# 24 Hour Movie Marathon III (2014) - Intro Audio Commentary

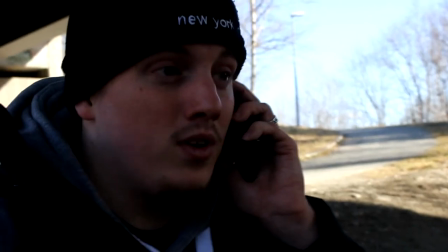I was behind the camera doing the lines and then I wrote down all those lines that I did at the time
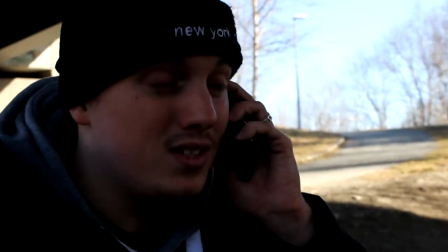and then I kind of read them off on location when we filmed this so I could get the conversation right.
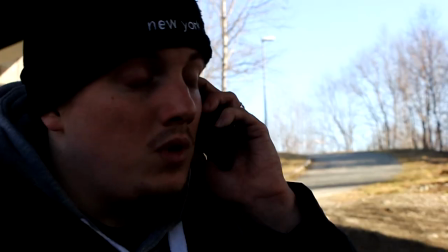It was really hard with this scene because of the background, the stream near where we were filming that was very loud so I had to kind of put that in the background of
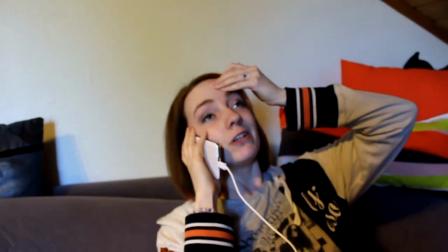Connie's phone so you could hear something otherwise the transition to kind of the stream background noise and then no background
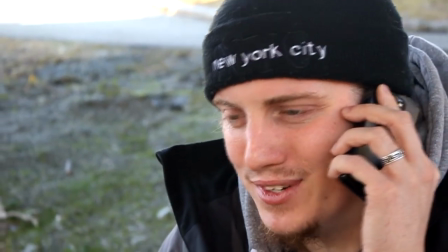noise was really jarring so I had to kind of spend a lot of time on the sound in this and it's not perfect but I'm happy with it.
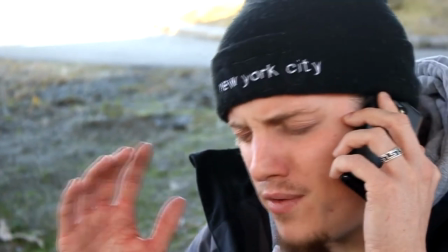Connie was really funny in this. Basically I just wanted her to play an exaggerated version of herself when she gets annoyed with me and you know I thought it was pretty funny and you know
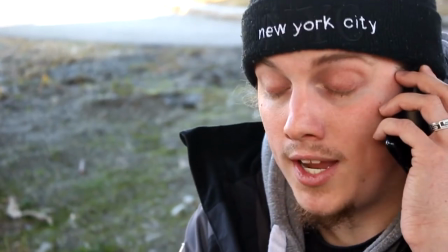not exactly Only Fools and Horses but you know I think it was a funny little scene and worked well and I was happy with
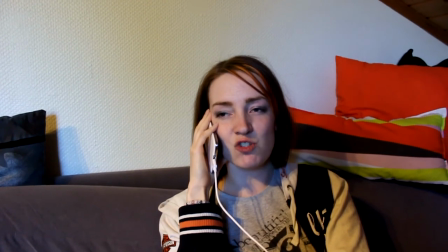how it turned out and
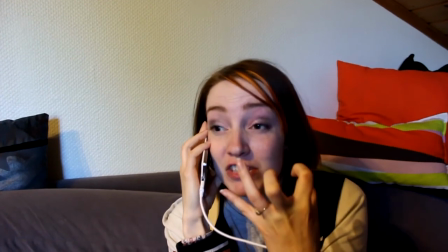again Connie was just coming up with these weird things to say you know like chopping my hair off and feeding it to Lily
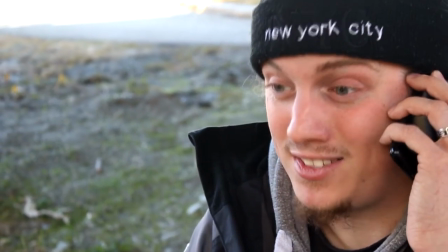she just came up with that on the spot and yeah so this little scene just kind of kicks it all off and
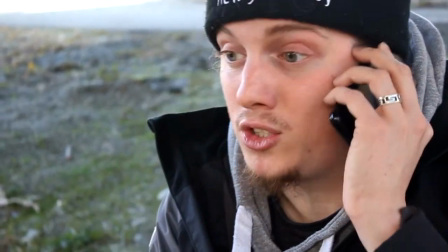you know brings it into the kind of the real beginning of the intro this is like a pre pre pre
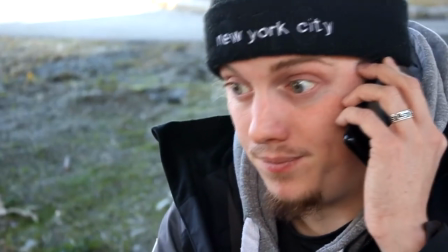intro I mean there's so many little bits you know I probably overextended this thing more than it should have been but
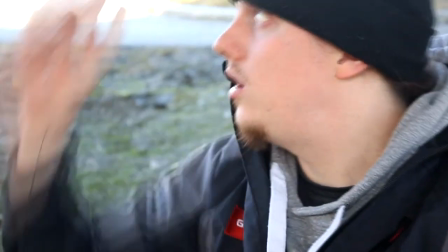it seems to have been received quite well online so that's cool
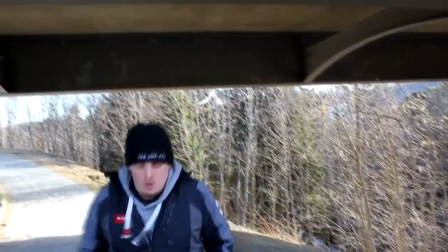it took a while to get this shot coming up here where I run towards the camera so that Connie could get my face in focus We did this about 10 times,
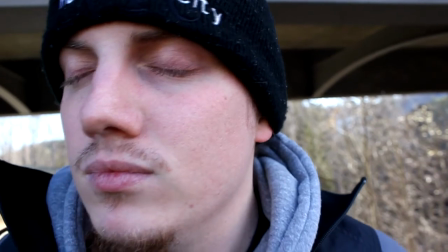finally got it going.
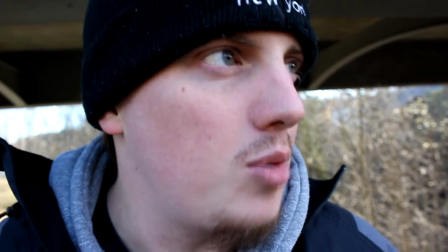This little bit here where I say, gotta be fast, gonna fly now, is like one of those kind of things that it doesn't sound right as a sentence, and it's kind of inspired by James Rolfe, who would sometimes in his Angry Video Game Nerd episode say things like that that didn't quite work as a sentence, but just sounded funny.
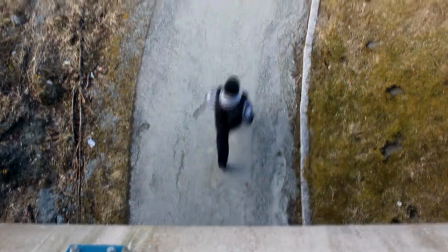Also the reference to the song, gonna fly now, which is played now as the intro begins. I got Kylie to run up onto that bridge and do that overhead shot at the last minute.
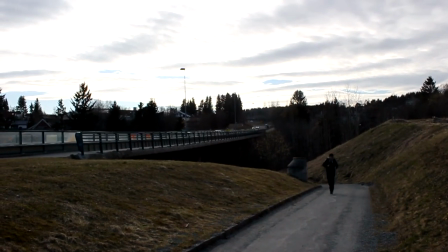I thought that'd be a cool shot to add in. It wasn't originally in the plan. We filmed this shot right here, and then I looked at the bridge, and I went, can you just run up there?
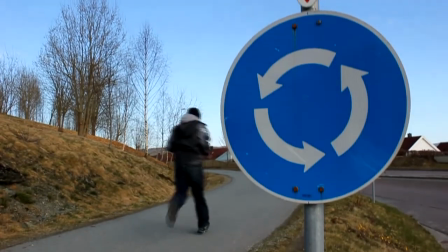So Connie was great in kind of just putting up with me, kind of telling her to go there and go there and film this and film that, including this shot, which was really cool,
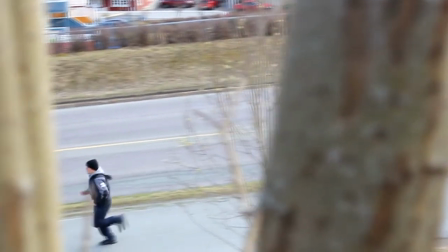you know, where she's focusing on me with the trees in the foreground being out of focus. I think it looked great.
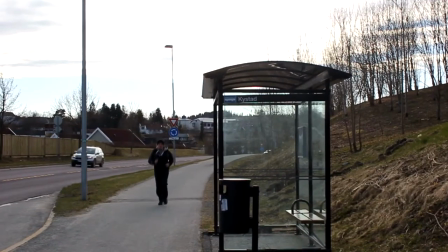We did that about three times. I was sick of running by the end of the day, as you can imagine.
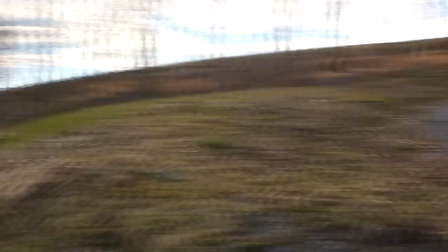We did this a few times as well, a bit of miscommunication on where she was going to be filming.
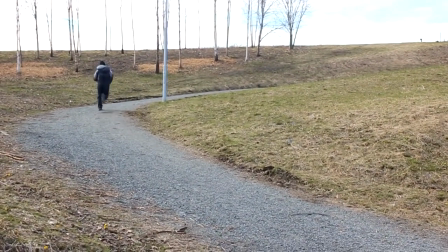took a few tries to get that one right and then yeah I didn't really plan this out that much in terms of like
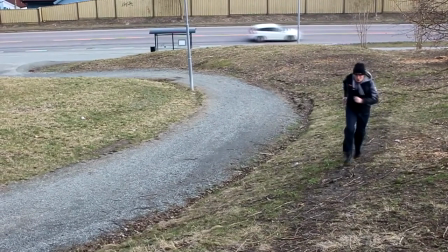where where I'd be running in the shots we just did it on the fly we went out for about three four hours maybe three hours maybe even two hours I
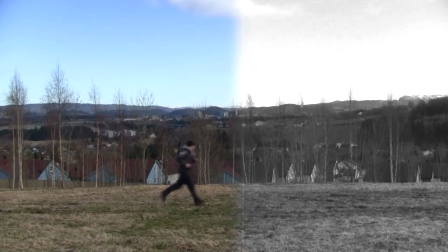don't know god knows and then we come to this the silent movie split-screen sequence which I came up with and I was quite happy with I thought it was kind of original I'd never seen it before it's probably been done before but it wasn't something I was copying from a film if something I just had in my head and it turned out really well. I did this in one go,
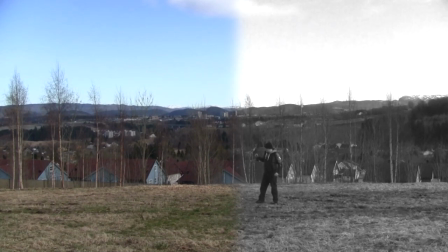just one take, and I had a very small dent in the grass which I used to mark where the line would be basically so I could figure out how to act it. And this is kind of a tribute to silent films and you know during the marathon itself which happened before this,
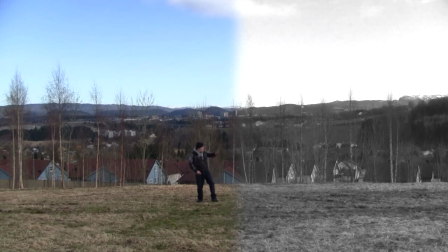we filmed all this after the marathon, I'd seen some Buster Keaton movies for the first time and just fell in love with them. That's probably the best bit right there where I put my hand through and you can vaguely hear the silent movie music. I like the effect on that. Very happy with how it turned out. Now this, I'll probably go into this in detail in a separate video about this sequence specifically, but there's a special effect there,
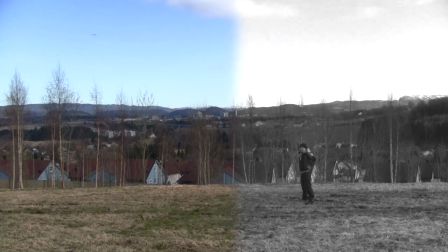which didn't quite get across, and I just, I didn't put too much effort into it, and I should have, but at the same time, I think I was going a bit overboard, and I'll explain that in that feature.
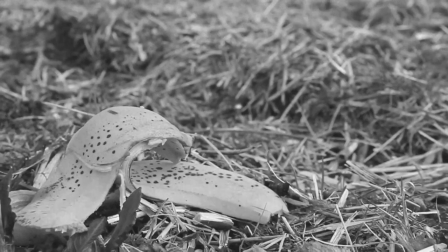This close-up was Connie's idea, because you couldn't really see the banana peel at all, and it was kind of an old rotten, well, it wasn't rotten, but it was a banana that was nearing,
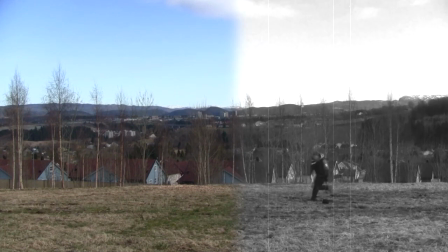you know, the end of its shelf life and so it was falling apart. You can see I slipped on it there if you really look closely but, you know, there's a bit here where I throw it and it wasn't supposed to actually fall out of my hand but it kind of split in half and most of it flew away. So I had to kind of just improvise and the idea is that I'm trying to throw it away but it stuck to my hand.
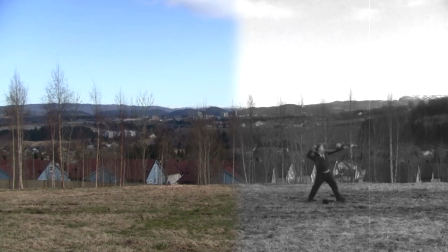I try and throw it away again and it falls behind me if you look very closely and then I turn around and slip on it again and then we go back into the, you know the Rocky music you know which again was used because I'm running and just it just seemed fitting and I couldn't use the original track because YouTube wouldn't allow it so I got this 8-bit rendering that
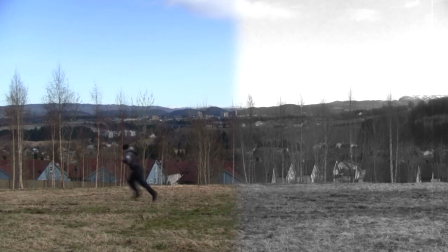someone made on YouTube and I used that instead there is a special feature on this Blu-ray where
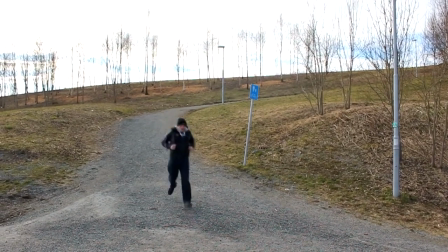you can see the intro with the original gonna fly now Bill Conti track but at the same time I think it
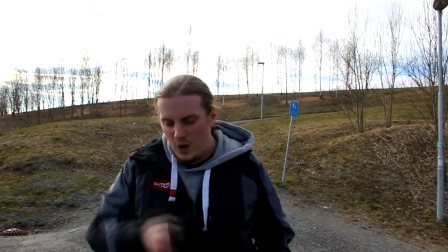probably works better with the 8-bit one because it's what everyone saw when it came out on YouTube and has a certain charm to it Now I took my hat off here
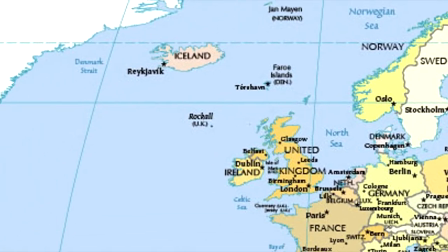because I had the idea to use a clip that I had filmed in America, in New York, in Central Park.
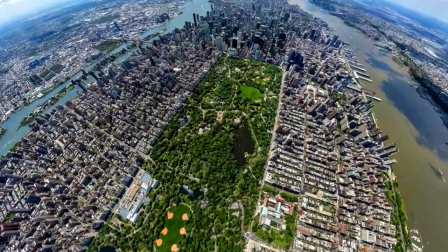And this very quick thing, just very rough, but you know, you get the idea that I'm in Central Park.
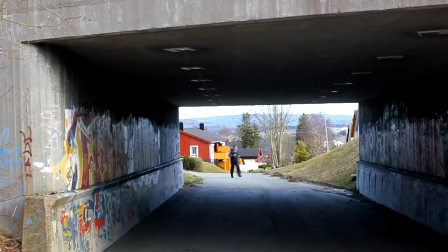And that was an exact shot, scene reenactment of the ghost jogger in Ghostbusters 2.
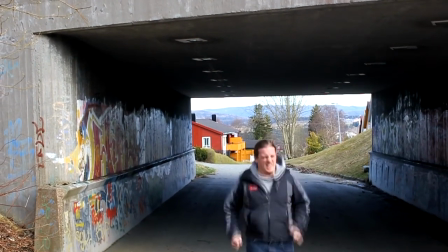You can match them up and it's pretty much identical. So I took my hat off just to kind of use that clip because I was wearing similar clothes.
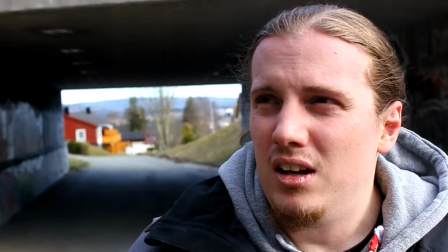And I thought it would be fun to kind of have an actual movie location slash reenactment in the intro.
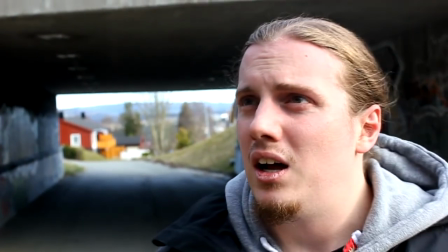and this bit here again was leading into something that I hadn't planned on doing but I thought it would be cool
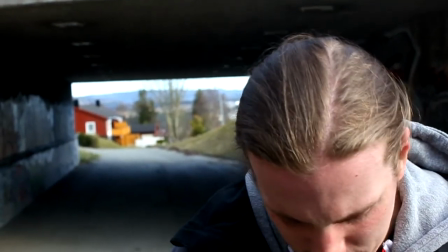if I could get this YouTuber to make a cameo because he'd made this video in the woods and we were walking home,
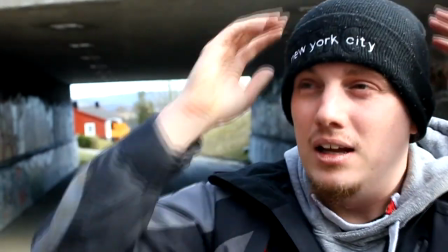we were done filming and I thought, you know what,
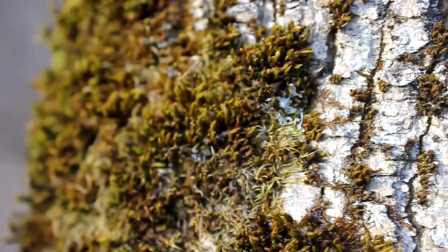it would be really cool if I got his old video and used it like that and this is a great shot from Carney again the deep focus there
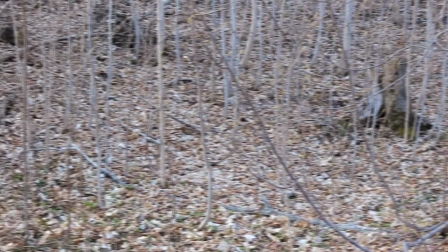another great shot coming up right here yeah,
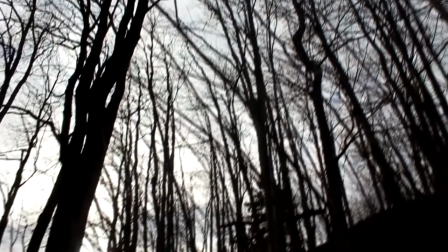I love that with just the dark branches and the bright background, the sun just creeping in there.
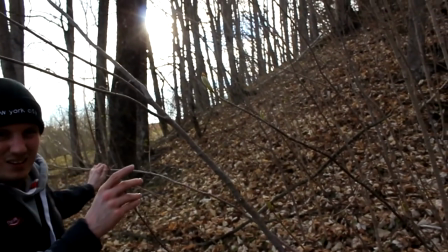This is another reference where I say he found me. I don't know how, but he found me.
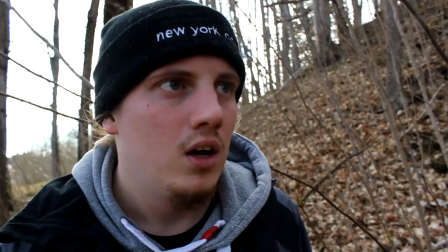It's a reference to Back to the Future. I think Scott actually got that one, CineRam. And yeah, here we go.
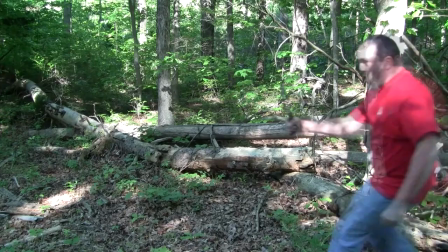This is the second YouTube cameo. It is Chill Pilgrim, formerly known as Chill Pilgrim 1138.
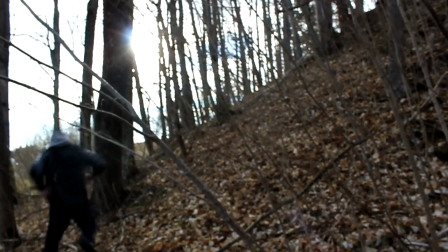And this is a video he did where he was ranking all the Friday the 13th movies.
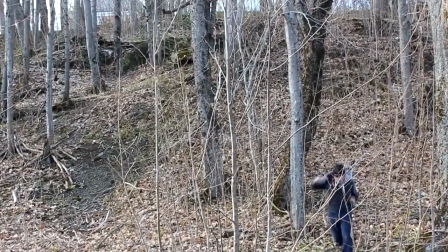And I just love that. and you know the trees on his end you know the the leaves are out in full you know
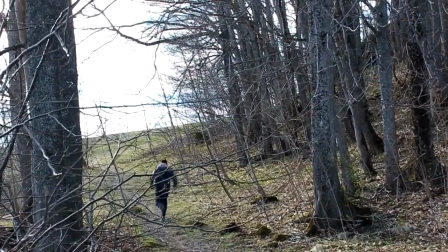greenery and stuff and here it's you know the leaves are gone so it doesn't quite work but still you know i thought it was fun to have him involved and
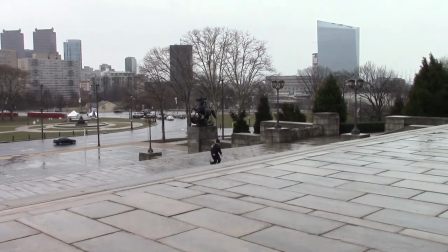here we go we're in philadelphia the uh the famous steps where rocky ran up in you know the the late 70s i should say and
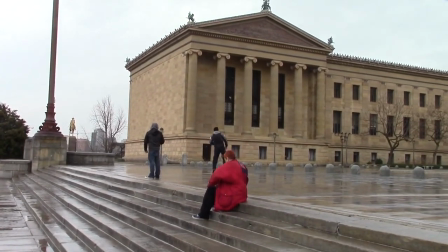uh many years after that you know almost all the movies feature those steps and uh there you go and we're in philadelphia and we filmed that just because
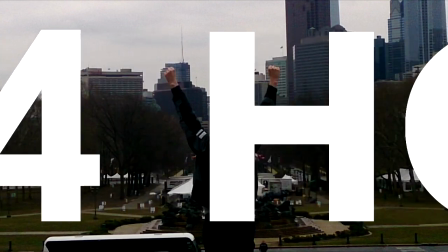you know i had no plan of using this in the the video but i thought it'd be a cool way to to kind of set it all up
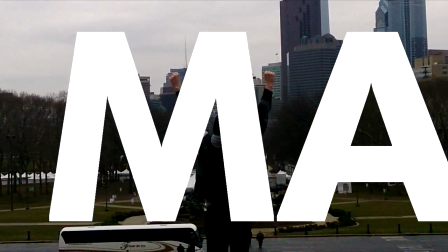24-hour movie marathon like the rocky title going across there and um yeah i love to get references into the marathon just for a bit
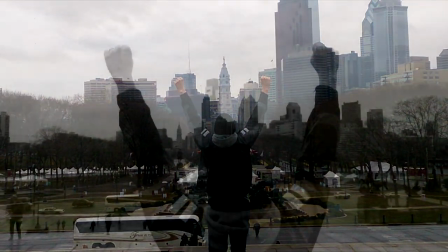of fun you know and this was a huge reference obviously and being at a movie location i think was uh really cool this is basically what the poster was
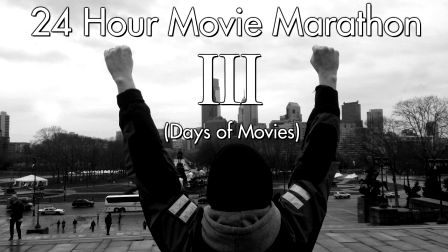and i just put the title there on the video as well 24-hour marathon 3 days of movies so there we go um and
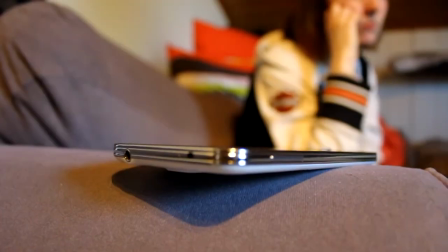then we have this bit here just before the intro really ends where connie's phone's going off and that ringtone is a reference to uh something
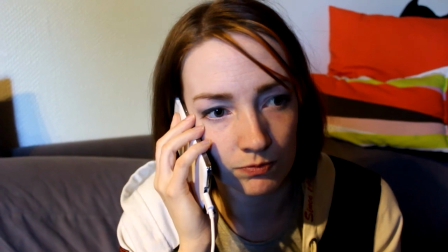stone called steve austin was talking about in his uh one of his podcasts around the time we were in america and listening to it and he was talking
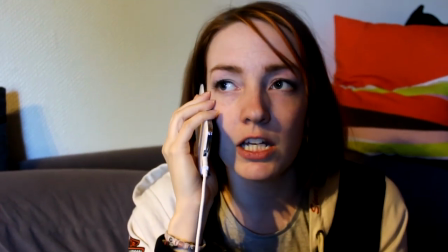about that new uh iphone ringtone it was very funny so we decided to use that in here just another personal reference for me and connie to enjoy
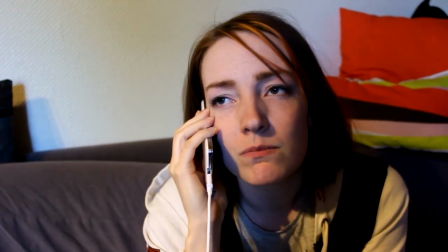and again the the forrest gump line i just kept on running you know that was just complete ad lib and some people found that pretty funny
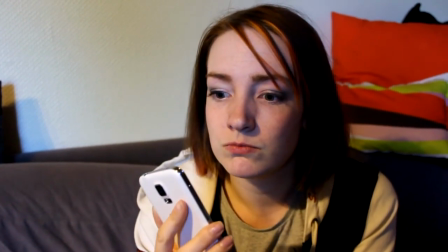so yeah the idea is i just ran to Philadelphia, and this is another reference coming up, Kill Bill, obviously.
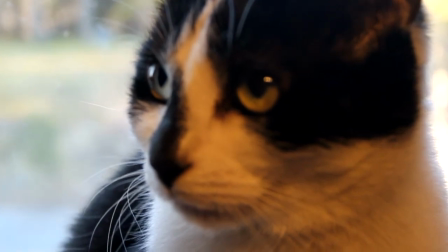Connie did a great job here. She didn't overdo it, I think, which makes it even funnier.
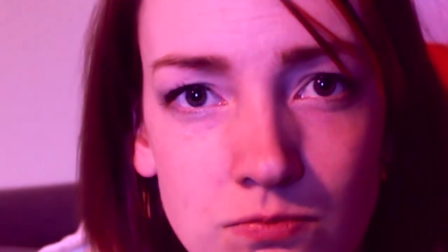And, yeah, the kind of siren on the iron side, and there we go.
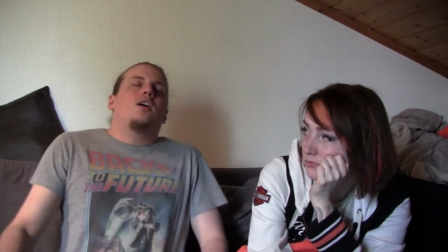That's the intro. Thanks for listening.
I've made it, finally.
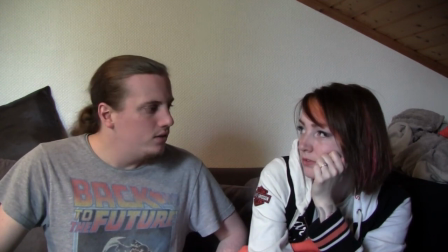We're late. We're not late. It's fine. It's good. It's good.
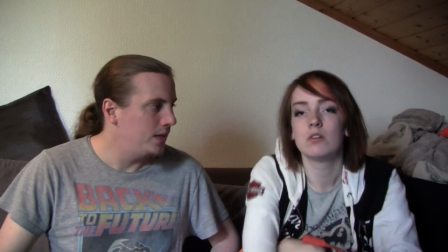We've got plenty of time.